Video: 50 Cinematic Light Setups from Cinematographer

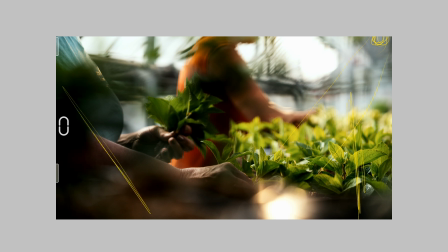this side of the camera, and I believe here as well, we had a couple different variety of neg,
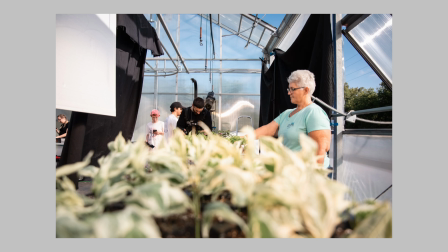and then white neg, white neg, white, just for example 8 by solid,
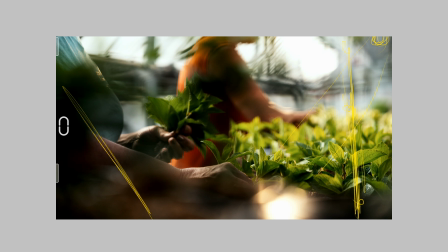then 6 by ultra bounce, then another 8 by solid to kind of create the neg, then a little bit bounce from the ambient light like a natural sky,
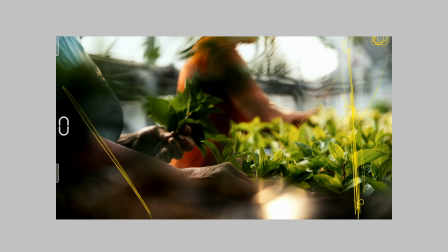and then or another one black one, because the thing is it was really uncontrollable space. It was just a full white and low contrast scenario thing, and we introduced the lighting.
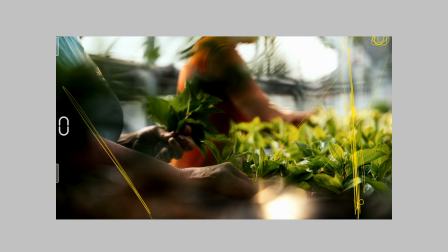Yeah, we have our harsh source, that's the first thing, and then we establish the shadow side and make sure we control the shadows and create some depth.
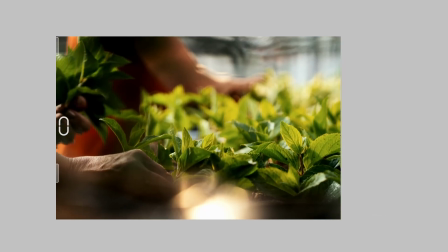If we look at this just a little bit with more understanding what's going on, as you can see here, the leaves a little bit darker, this one a little bit brighter, and that's not just a lucky day, you know, that's because we had here black thing,
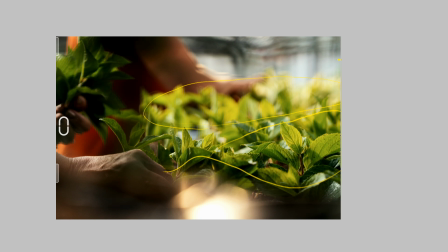here we set up small bounce material there, that's kind of depth because of this situation. And if we just remove all of this stuff, then we will have just an enormous amount of exposure, and all of this stuff would be just a white or green without any texture, depth,
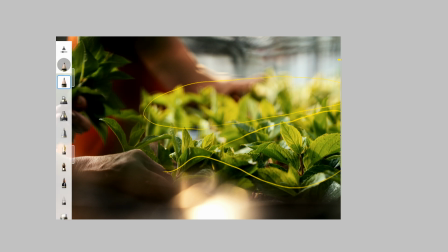and all of this situation, because as you can see the leaves just green thing, yeah,
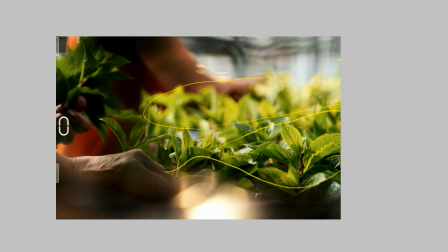but here it's just a shadow thing a little bit, here more exposure, here difference.
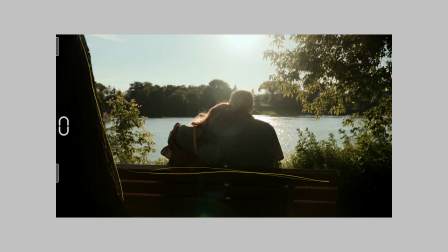In terms of lines, yeah, we have some foreground a little bit, main characters, and lighting. It was completely natural sun right there,
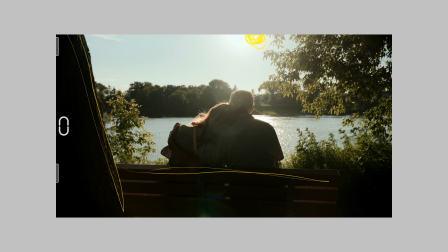just a little bit above the frame, just that the maximum, I would say, dynamic range that you can get from the camera. Just put it in the spot where you don't see the actually sun in the frame.
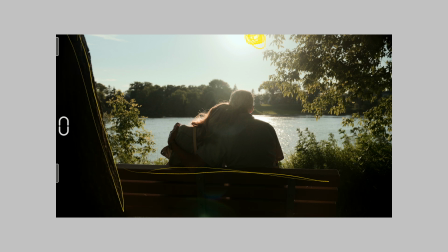This is ideal situation for us because we still had a nice rim, and here the sun was going down a little bit more towards sunset feeling, yeah, but still we had this nice dynamic range there.
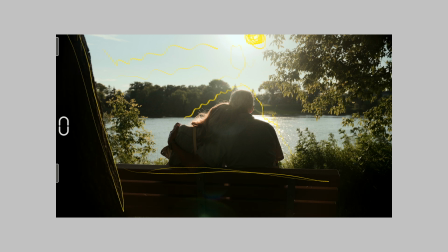Here just a little bit hot, but okay for this situation. Just a little bit depth, layers, and main characters kind of in the shadow zone here, but we still see some details around. It's not completely dark, completely, you know, just a black and white situation.
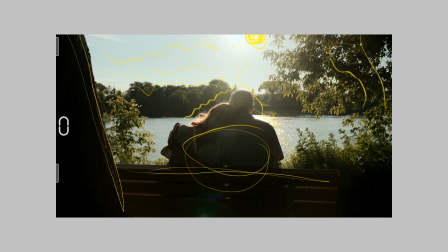It has some characters, it has some shadow, just a little bit lighting here, shadow, also shadow, lighting right there, also here same,
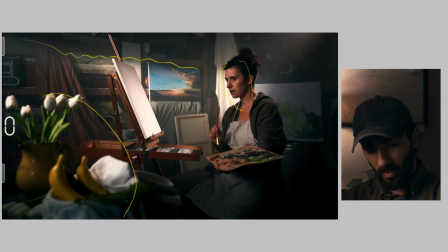then darkness, some nice slash on the wall art behind, we have some lighting, shadow, just a little bit more light, also as you can see here small god rays, rim light or backlight right there on her,
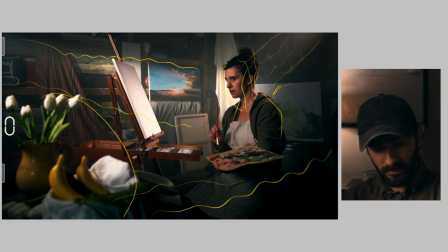and shadow, yeah, shadow, also lighting, shadow, all this kind of scenario, lighting, shadow, even here lighting a little bit like a shadow lighting,
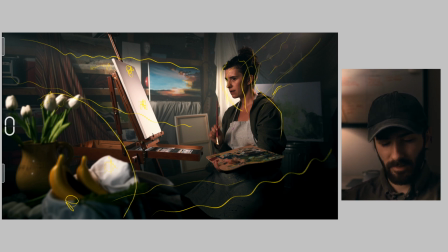and the frame is packed with the different interesting things in terms of composition wise and lighting, and what we did here, what we used here, I will show you right now.
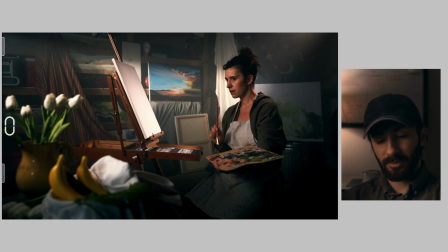In terms of sources, what we had there, F22c right here through the 4x1/2 diffusion frame,
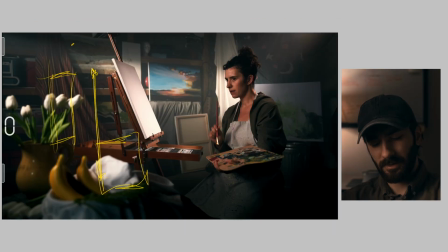and also just had black bottomer to kind of create the shadow right here, and allows you to put the F22c only on her like this angle, yeah, controlling layering, that's a key for success.
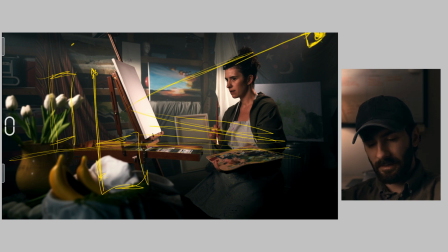There on the Cardellini we set up our small GU light, and this one with Fresnel, small Fresnel from Aputure, was right here, exactly there, and also I would say the backlight hitting just a little bit the canvas here.
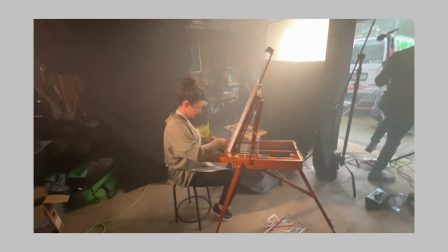Background light, as you can see, we had the slash, and it was Aputure 600D through the spotlight,
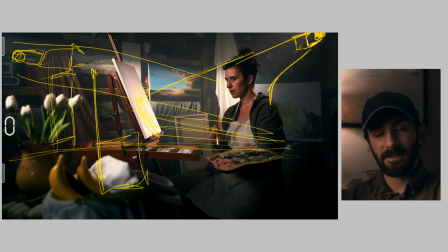and we create this shadow, and as you can see behind the scene here, pretty nice, pretty good.
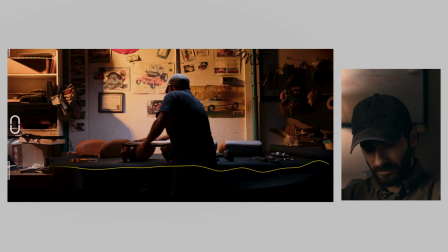Composition still, center framing, it's a little bit layering, not too much, and that's why I decided to create kinda teal orange effect, because as you can see, we had here light from above, kinda have,
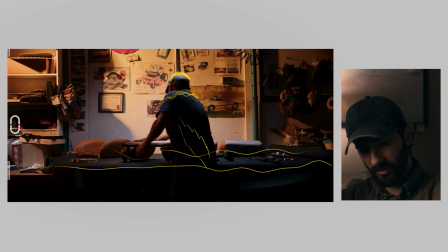and then slowly going into the shadow thing, and also here. And this light, it was Amaran 22c with the big softbox set up above, gonna create nice focused light on him. Background light was here,
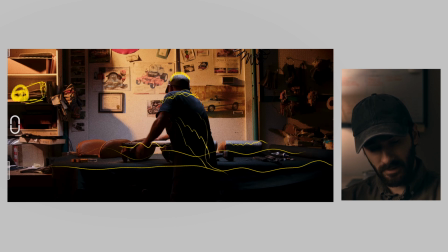Amaran 200D with gel on it, and kind of push from the left towards right, shadow, light, shadow, light, shadow, and all of this kind of situation. And I guess this is interesting looking frame. As you can see, window.
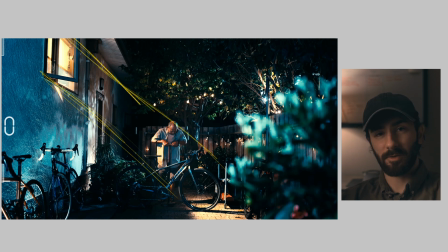It was a main kind of motivation on him in terms of warm light coming to his face. And as you can see, we had kind of more soft on
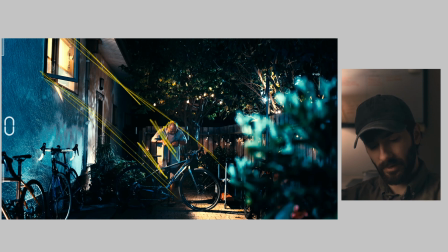his face and more harsh on his body, because we had two lights right here, just I would say every tungsten 650 and another or 2K or kind of tungsten variety of the Fresnel,
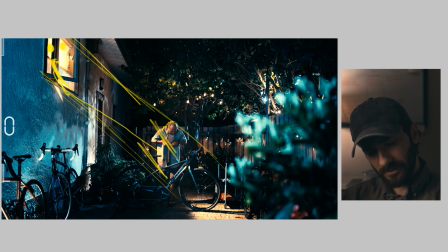and the one of them goes this direction and another one straight through the blinds or kind of diffusion curtains right there on him.
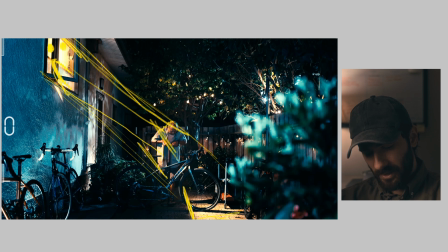And obviously it creates nice shadow on the floor as well, kinda, as you can see, light thing, dark, light, just a little bit dark here, light, dark, also just shadow,
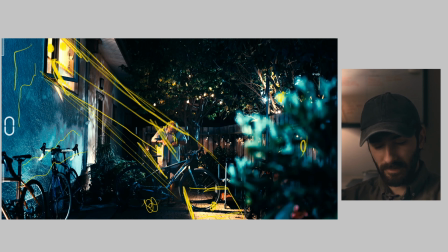light, kind of shape as well. And if we look at this tree right here, we have some interesting procs, but behind the tree we had our Aputure 600D plus Joker 750, I would say,
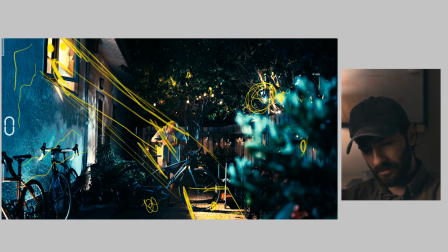to having the back light on him hitting the behind the character. And motivation for that, it was basically okay, it's street lamps or neighbor house lamps, whatever,
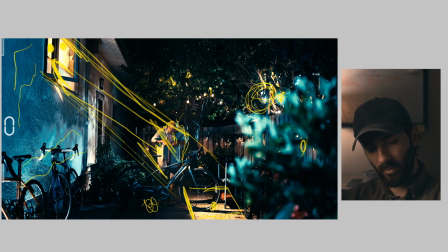but still to create more interesting shadow on this wall as well, because when you had a light behind a tree, obviously with nice hard lighting through the trees, you can get this kind of shadows right here from the tree.
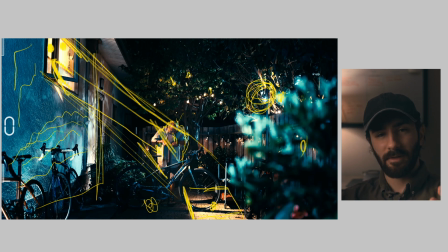And also to even enhance this scenario right there,
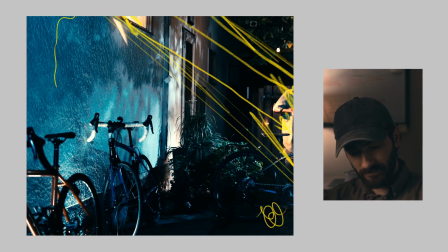and if we look at the bicycles itself, you have kind of lighting dark scenario. And where is this light coming from? Absolutely from the bottom.